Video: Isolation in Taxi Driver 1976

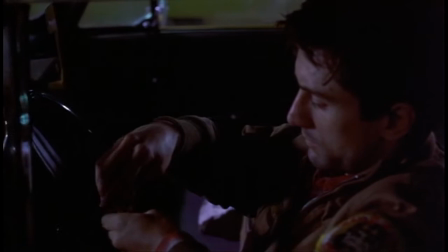0:27 Directed by Martin Scorsese and written by Paul Schrader, Taxi Driver is a psychological thriller and horror.
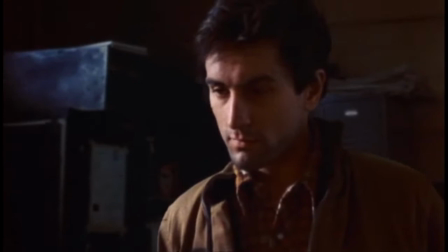0:33 The plot tells the story of Travis Bickle, played by Robert De Niro,
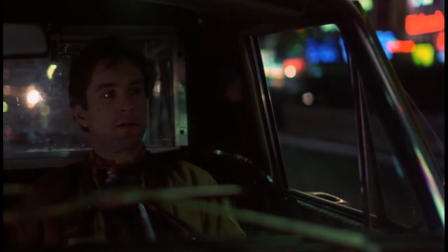0:37 a deranged loner and Vietnam veteran with insomnia who moves to New York and becomes a taxi driver as the name would suggest.
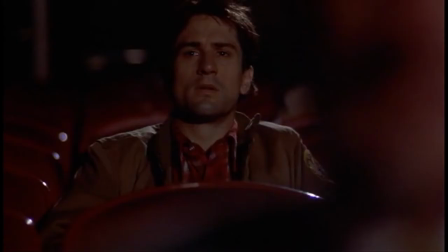0:43 When he's not working the graveyard shift as a taxi driver, he spends his days watching porn at CD cinemas.
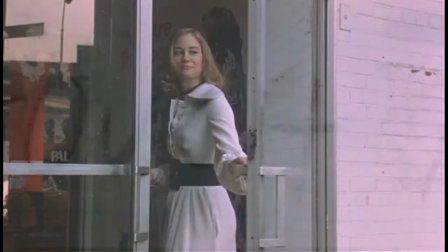0:49 However, all changes when he meets Betsy, played by the Civil Shepherd,
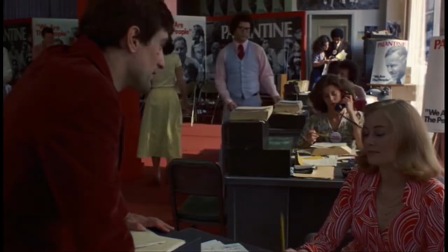0:54 the one pure soul in all of New York to Travis and a volunteer to Senator Charles Palantyne's presidential campaign.
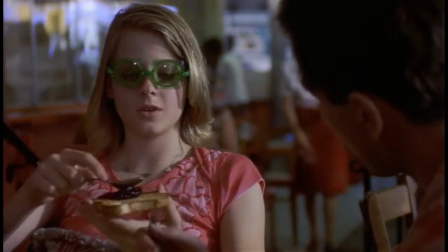1:00 He becomes obsessed with her, but drives her away after a date to the local porn cinema. Feeling thoroughly rejected from the world, he finds Iris, played by Jodie Foster,
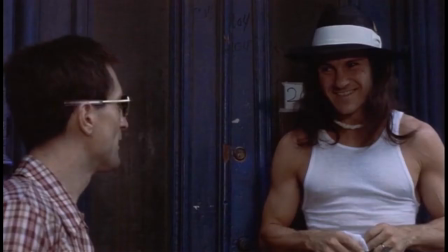1:09 a 12-year-old runaway and prostitute fleeing from her pimp, Sport, played by Harvey Kittle.
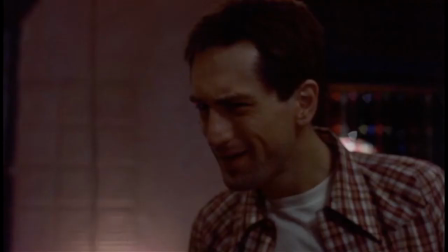1:15 Travis becomes determined to save Iris from the cesspool of New York,
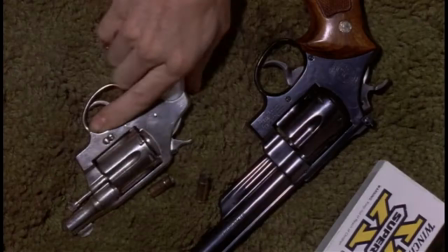1:19 mailing her enough money to send her back home to her parents, and he prepares to assassinate Palantine.
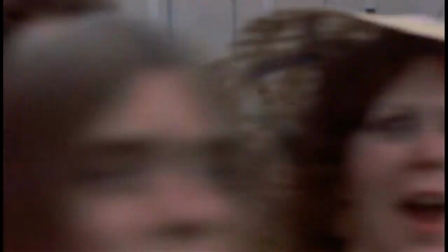1:27 However, he is thwarted by Palantine's security, and runs away only to divert his hate for the world to the brothel,
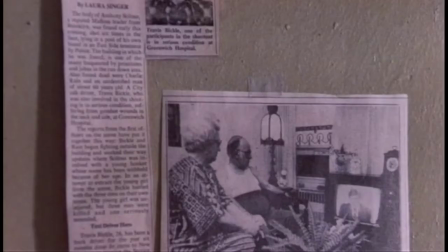1:34 killing Iris' pimp, the doorman, and a customer. The plot jumps ahead a year or so, Travis is named a hero by the newspaper,
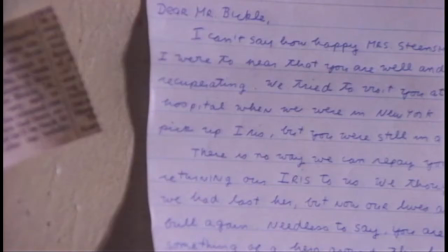1:43 and Iris' his parents' letter to Travis is read over a montage of cutout newspaper articles about Travis on what can only be presumed as the wall of his apartment.
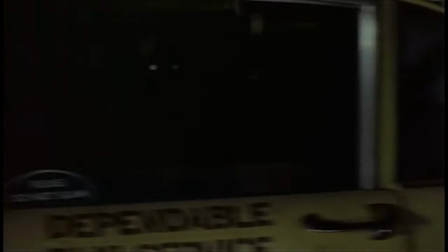1:52 One night he finds himself driving Betsy home and says goodbye, driving off into dark, lonely streets.
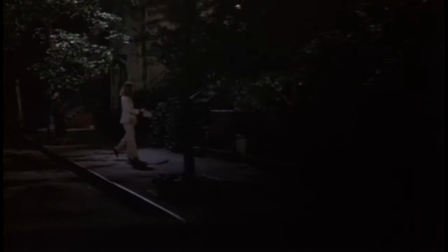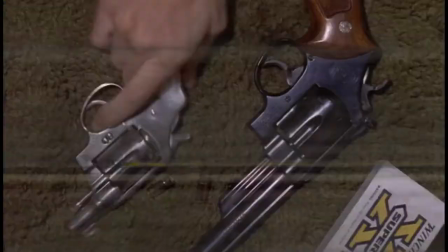2:05 But let's backtrack a little.
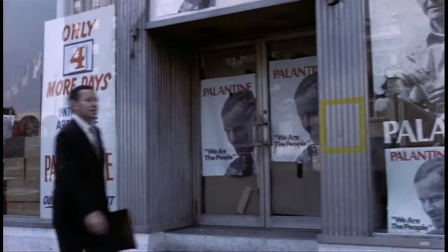2:07 Taxi Driver is as much about personal self-inflicted isolation as it is about social and political isolation, all leading to a paranoid perspective of the world.
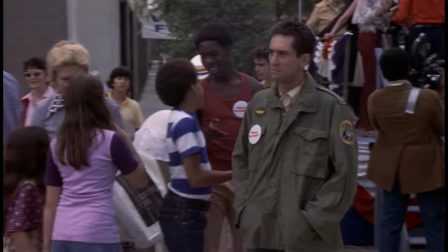2:16 Being a veteran of a socially and politically unpopular war,
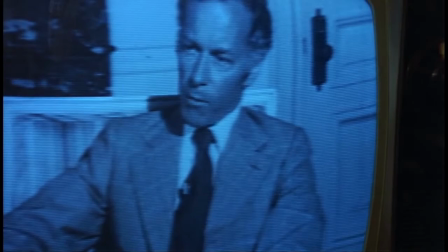2:19 Travis feels rejected by society and despises Palantine because he stands for everything Travis cannot have, real genuine connection to his humanity. The sequence I have chosen is the very first in the plot.
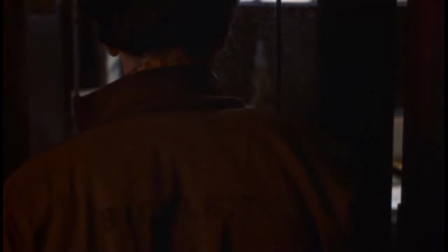2:35 It opens with Travis walking into the taxi manager's office, with smoke trailing behind him as if exiting his own personal hell.
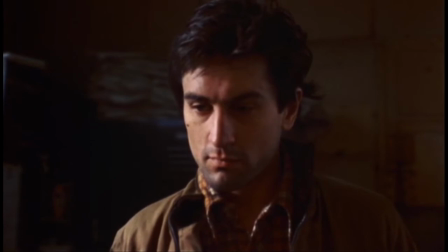2:44 Here we get our first look at Travis with loud, frightening music as if we are being introduced to the monster rather than the protagonist.
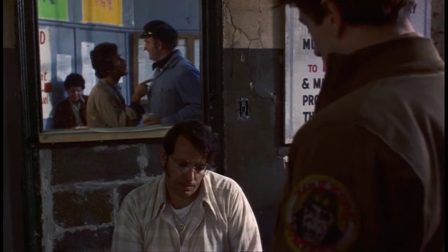2:53 Mise-en-scene is a combination of setting, lighting, costume, and staging that goes into every single shot.
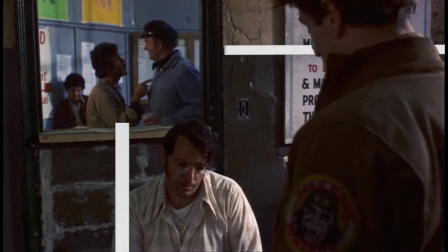3:00 In this instance, deep staging allows us to see Travis's real focus,
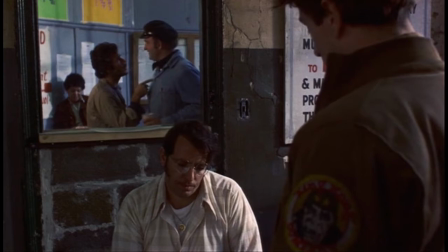3:05 which is the argument in the background between Wizard, played by Peter Boyle, and another cabbie. Travis cannot help but allow his paranoia to isolate that conflict as it is isolated through the frame. Also visible is Travis's Vietnam badge on the left side of his jacket.
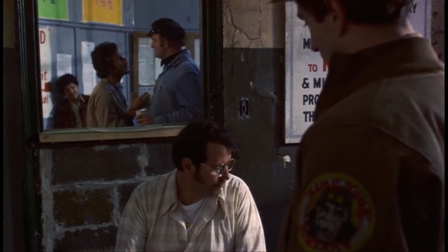3:26 Hurry, answer that.
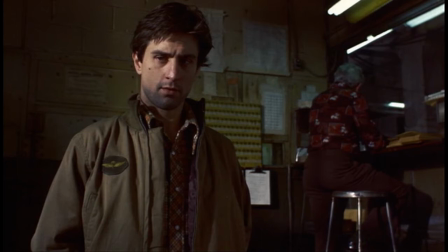3:30 Even with another person in the frame, their back is turned to Travis, and he is again isolated. In this next scene, we learn about Travis's insomnia and his behavior to drive around late at night.
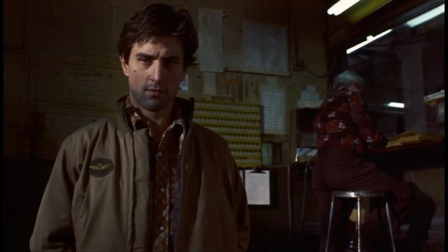3:44 So what do you want to hack for, Bickle? I can't sleep nights. Just pour it up there just for that. Yeah, I know, I tried that. So what do you do now?
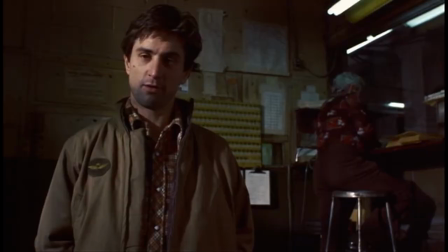3:59 Ride around nights mostly, subways, buses, figure you know, if I'm going to do that I might as well get paid for it.
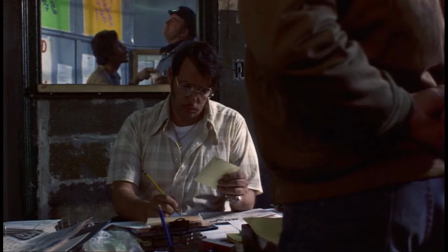4:05 Notice how even with a new camera height, the argument in the background is still visible. Travis's paranoia is inescapable.
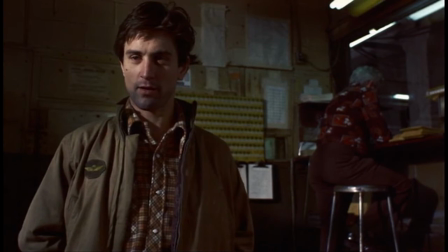4:16 Want to wake uptown night, South Bronx, Harlem? I'll work anytime, anywhere. Anytime, anywhere.
This line is immensely important. Travis can work wherever he wants and yet he chooses to operate in the slums of the city,
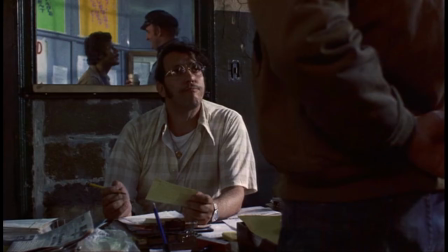4:31 where he fuels his disgust for humanity and for his inability to connect with it.
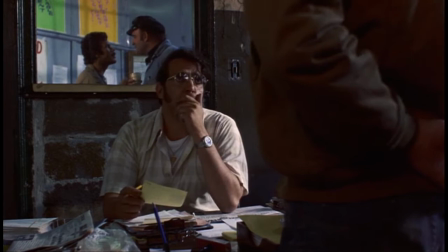4:37 Will you work Jewish holidays? Anytime, anywhere.
Notice the quick glance of the argument in the background when referring to his conscience.
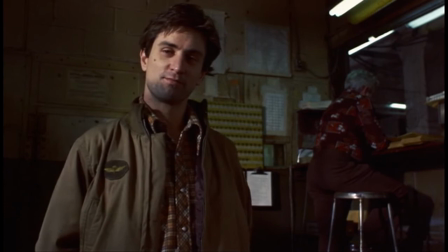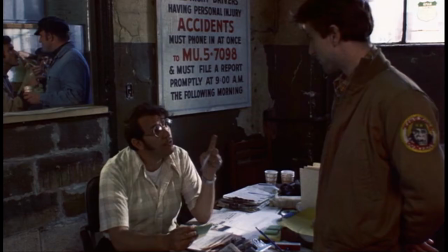Here we see Travis framed for the first time with another character, however, it is also the first time we see Travis in conflict.
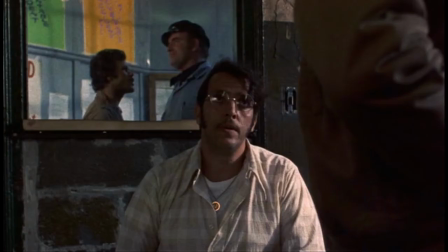5:07 Notice how the movement of the camera reacts with Travis, confining him into a claustrophobic close-up as his paranoia rises.
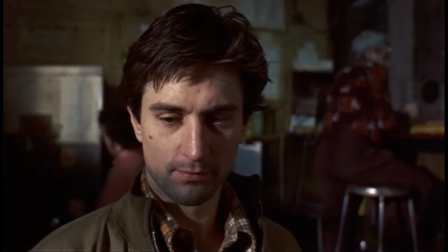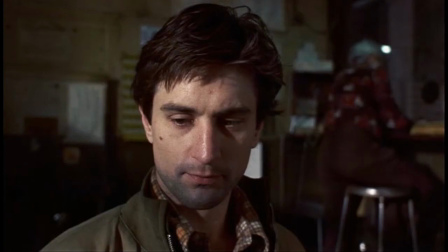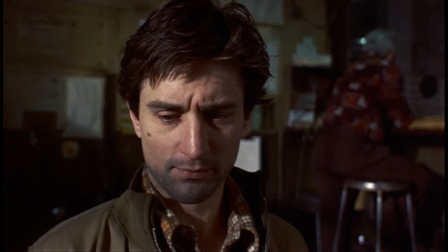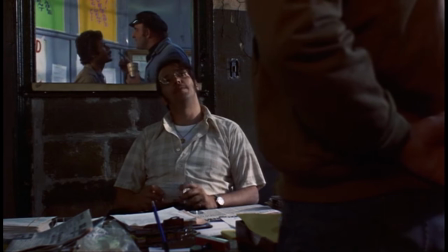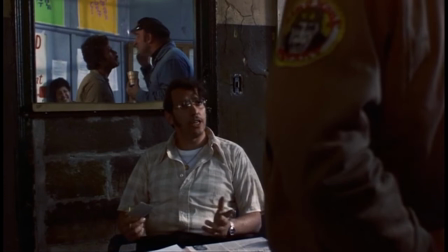5:44 Here we see the first real connection between Travis and another character.
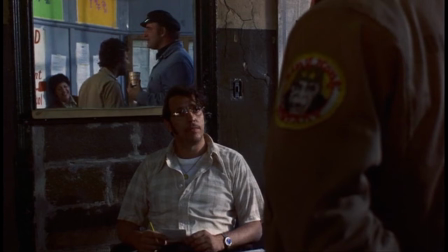5:49 However, as the camera cranes up, the argument in the background only becomes more prominent. Travis is choosing to see the negative in every situation.
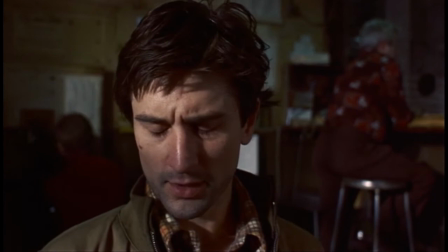5:59 And when the camera turns back at him, he is still in the claustrophobic close-up.
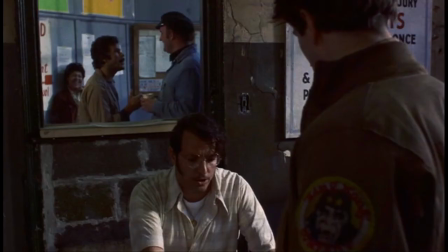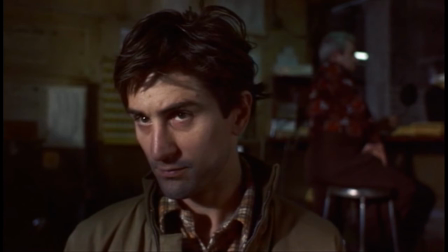6:09 Before leaving the manager's office, he takes one last glance at the argument in the background.
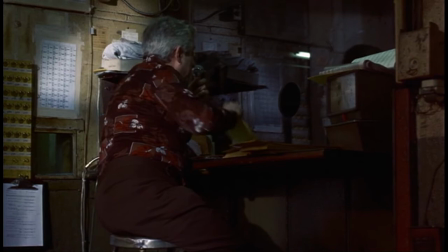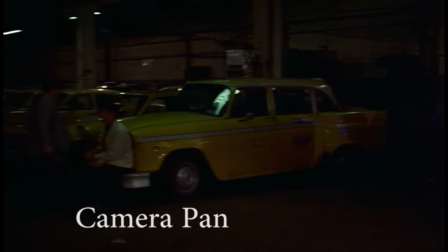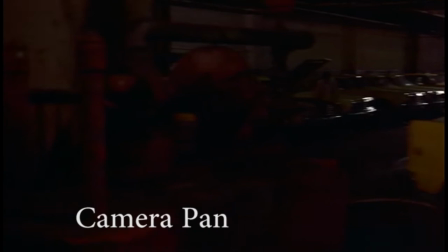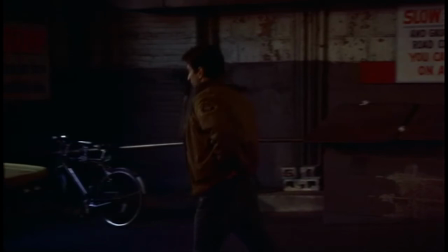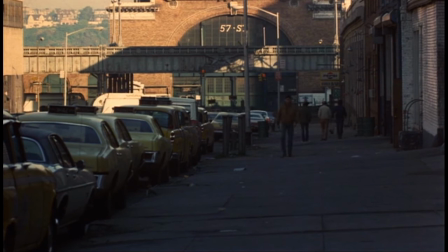6:43 The last shot of the sequence is a long shot of Travis walking up a shaded sidewalk with pedestrians walking the opposite direction.
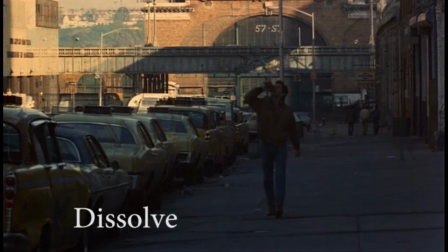6:53 Typically used as a lapse in time, a dissolve only brings Travis closer to the camera,
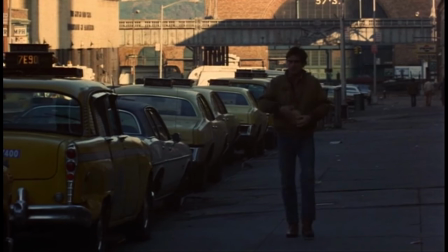6:58 suggesting that the film and Travis aren't quite in sync and that Travis isn't in tune with the world.
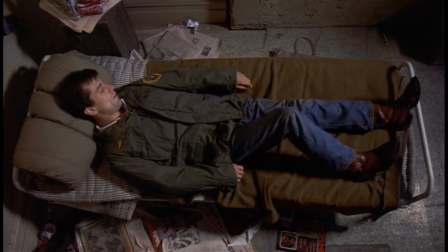7:09 Travis Pickle is alone in the world because the world made him be.
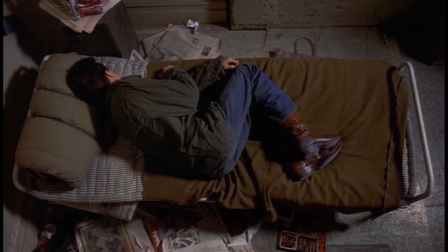7:13 He inflicts his loneliness and isolation upon himself to deal with being rejected, forever driving on a dark city street.